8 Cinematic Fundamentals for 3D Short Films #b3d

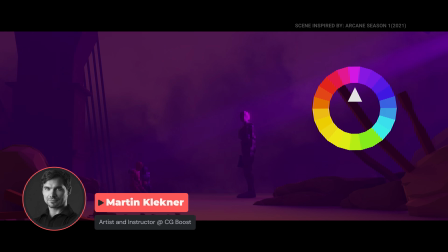(0:01)
Cinematic fundamentals. I talked about them and mentioned their importance in my previous video.
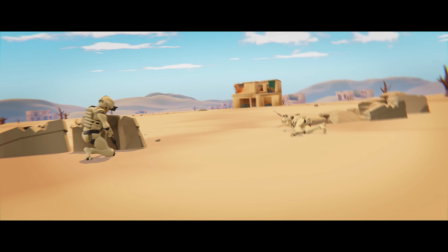(0:06)
There, I showed how you can quickly put together cinematic sequences using just Mixamo and Blend Swap.
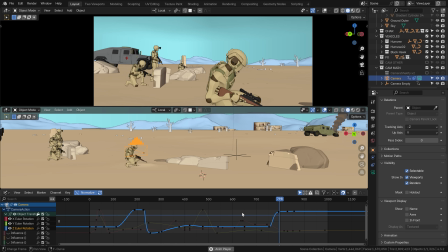(0:12)
But throwing assets together is just a part of the story. All the little decisions about composition, colors, contrasts,
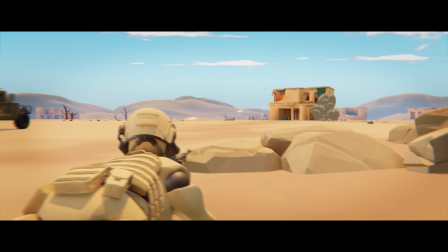(0:21)
timing, and editing, all that comes down to two things: your experience and your knowledge of fundamentals.
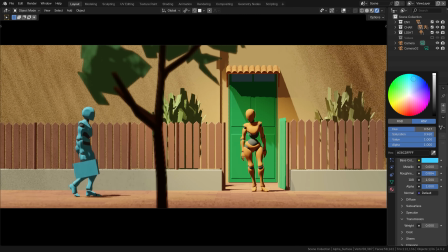(0:28)
In today's video,
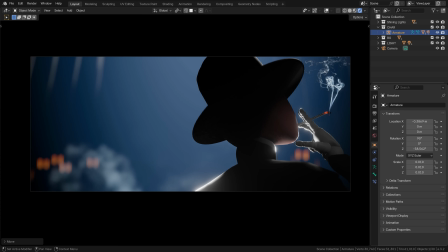(0:29)
I'm going to show you the fundamentals in a more fun and interesting way by demonstrating a few ways they can improve your work and make your renders pop.
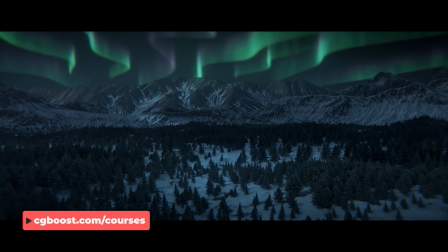(0:42)
After I finished my Master 3D Environments in Blender course, I knew I wanted to focus on a topic that goes more in depth.
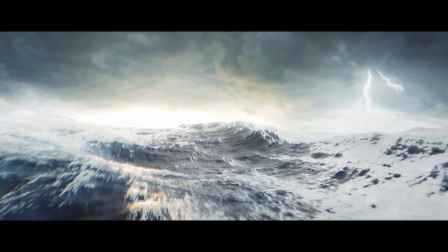(0:50)
Something more fundamental that would guide the students from basics of art to understanding how cinematic shots are made.
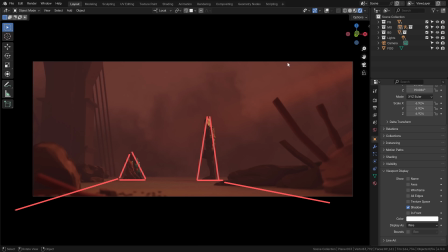(0:57)
I spent a significant portion of the last 2 years building such a course, and now I was finally able to announce Master Cinematic Storytelling in Blender, my ultimate guide to cinematic art.
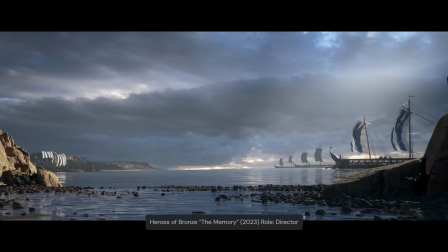(1:09)
All of my filmmaking knowledge, everything that I learned making game cinematics and short films, I poured into this one.
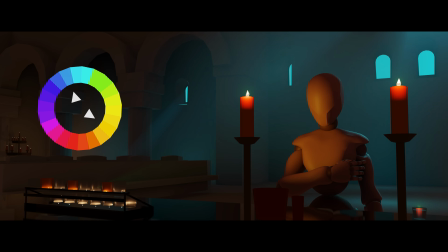(1:17)
Think of it as one of those fancy books on art and cinematic fundamentals, but in the form of video lessons.
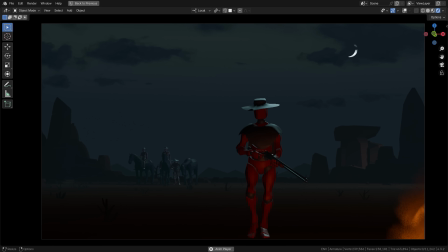(1:23)
By the end of the course, you'll be able to confidently dive into short film creation, knowing your basics are solid.
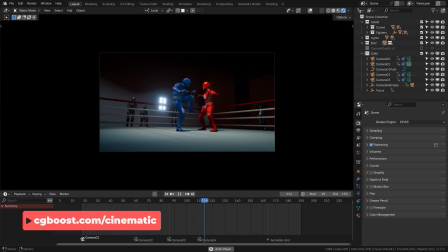(1:30)
So if it sounds interesting to you, definitely join our waiting list, the link is in the description.
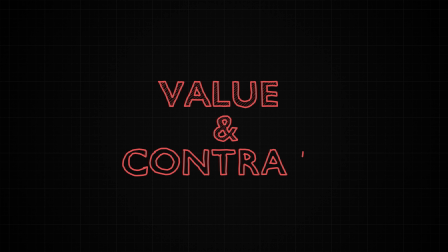(1:37)
Topic number 1 for all beginner artists should be the values and contrasts.
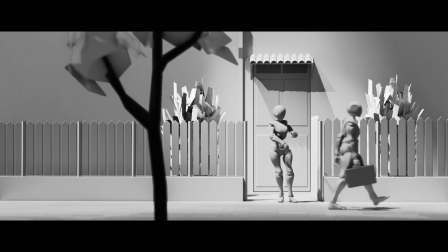(1:42)
Let's have a look at this scene. Yes, it's intentionally black and white, and here everything is kinda okay.
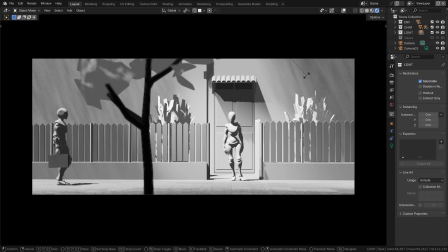(1:49)
The composition, the simple geometry, even the lighting is hinting at the character over here, but the contrast is just strange.
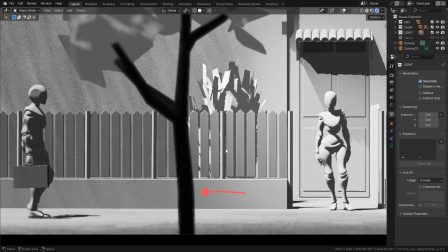(1:57)
The area of biggest contrast is in fact on the tree here, but it's blurred, so we don't really know where to look.
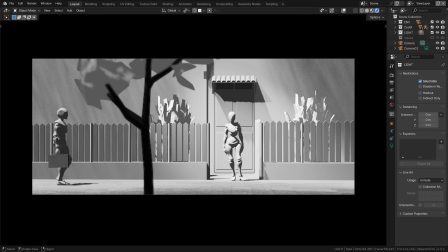(2:04)
Well now, let's just take this character and make it darker, so that it doesn't blend so much with the background, and suddenly the shot is so much more comprehensible.
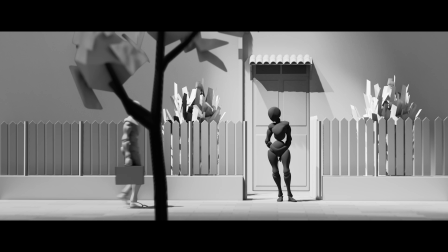(2:14)
All it took was to use contrast, heighten it in a specific spot, and thus indicate the point of interest with it.
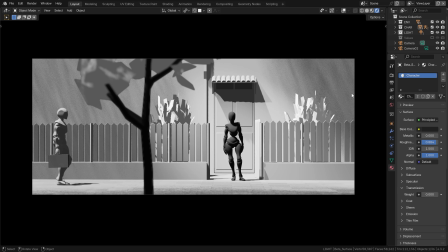(2:21)
In this case, of course, it's pretty straightforward, but this principle can really be applied everywhere.
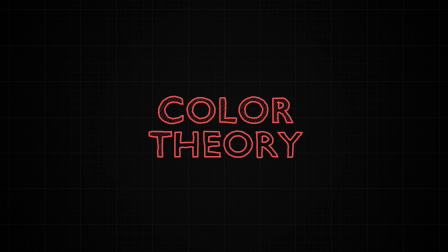(2:29)
The theory of color is an unbelievably complex topic, and I dive into it in the course.
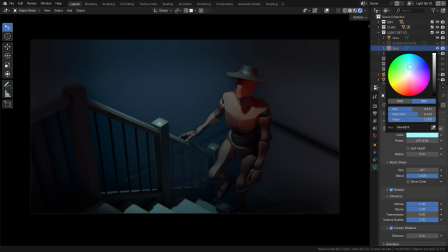(2:35)
When it comes to the practical application in your scenes though, majority of the times you'll be deciding between two scenarios.
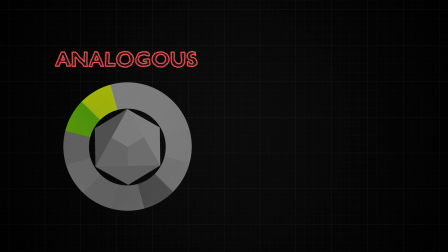(2:42)
Do make your color palette analogous, only using one part of the color wheel, or do make it complementary, combining opposite sides.
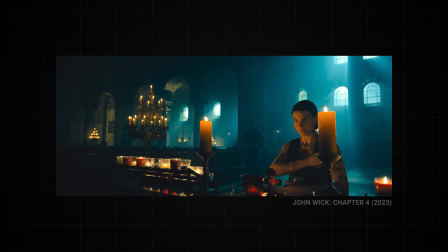(2:51)
For example, in this scene, inspired by the John Wick movie, you may approach lighting this one in the very atmospheric way,
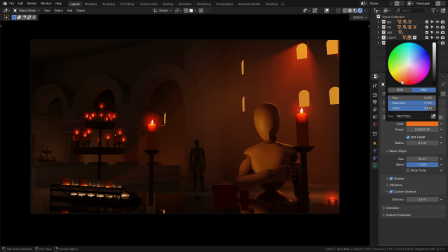(2:59)
choosing to combine the lighting from the many candles in the foreground with burning orange light coming from the windows. This creates a striking, almost monochromatic result, which may be completely okay if that's what you aim for.
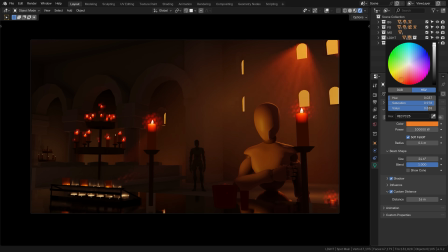(3:14)
However, let's say we shuffle through the color palette and change the color of our background lights. Immediately, the result has changed a lot, and suddenly the main character stands out so much more. The result is maybe somewhat more, you could say, Hollywood-like.
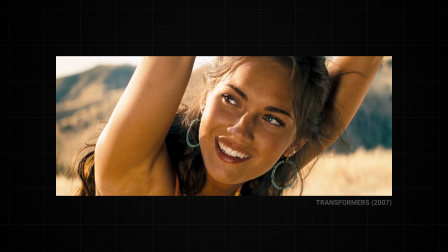(3:31)
Well, that's because mainstream filmmakers often work with this sort of complementary color scheme, the orange and blue, or yellow and cyan.
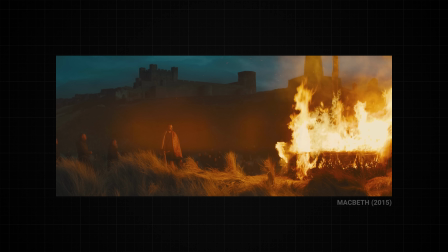(3:39)
Maybe even too much, at the risk of being overused. The effects of the analogous,
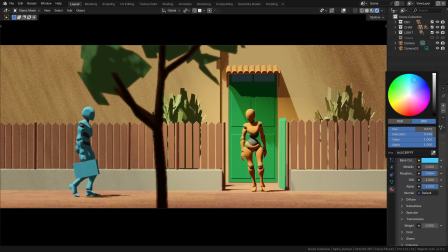(3:45)
complementary, and other color palette schemes on your images is something I go over quite a bit in a dedicated chapter of the course, so there will definitely be a lot to talk about. The skill of putting a sense of depth in your 2D images is often overlooked in 3D.
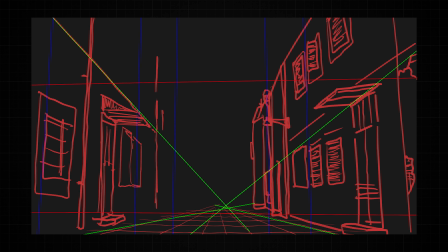(4:03)
Maybe it's because, as opposed to 2D artists, we get all the depth for free in our 3D scenes.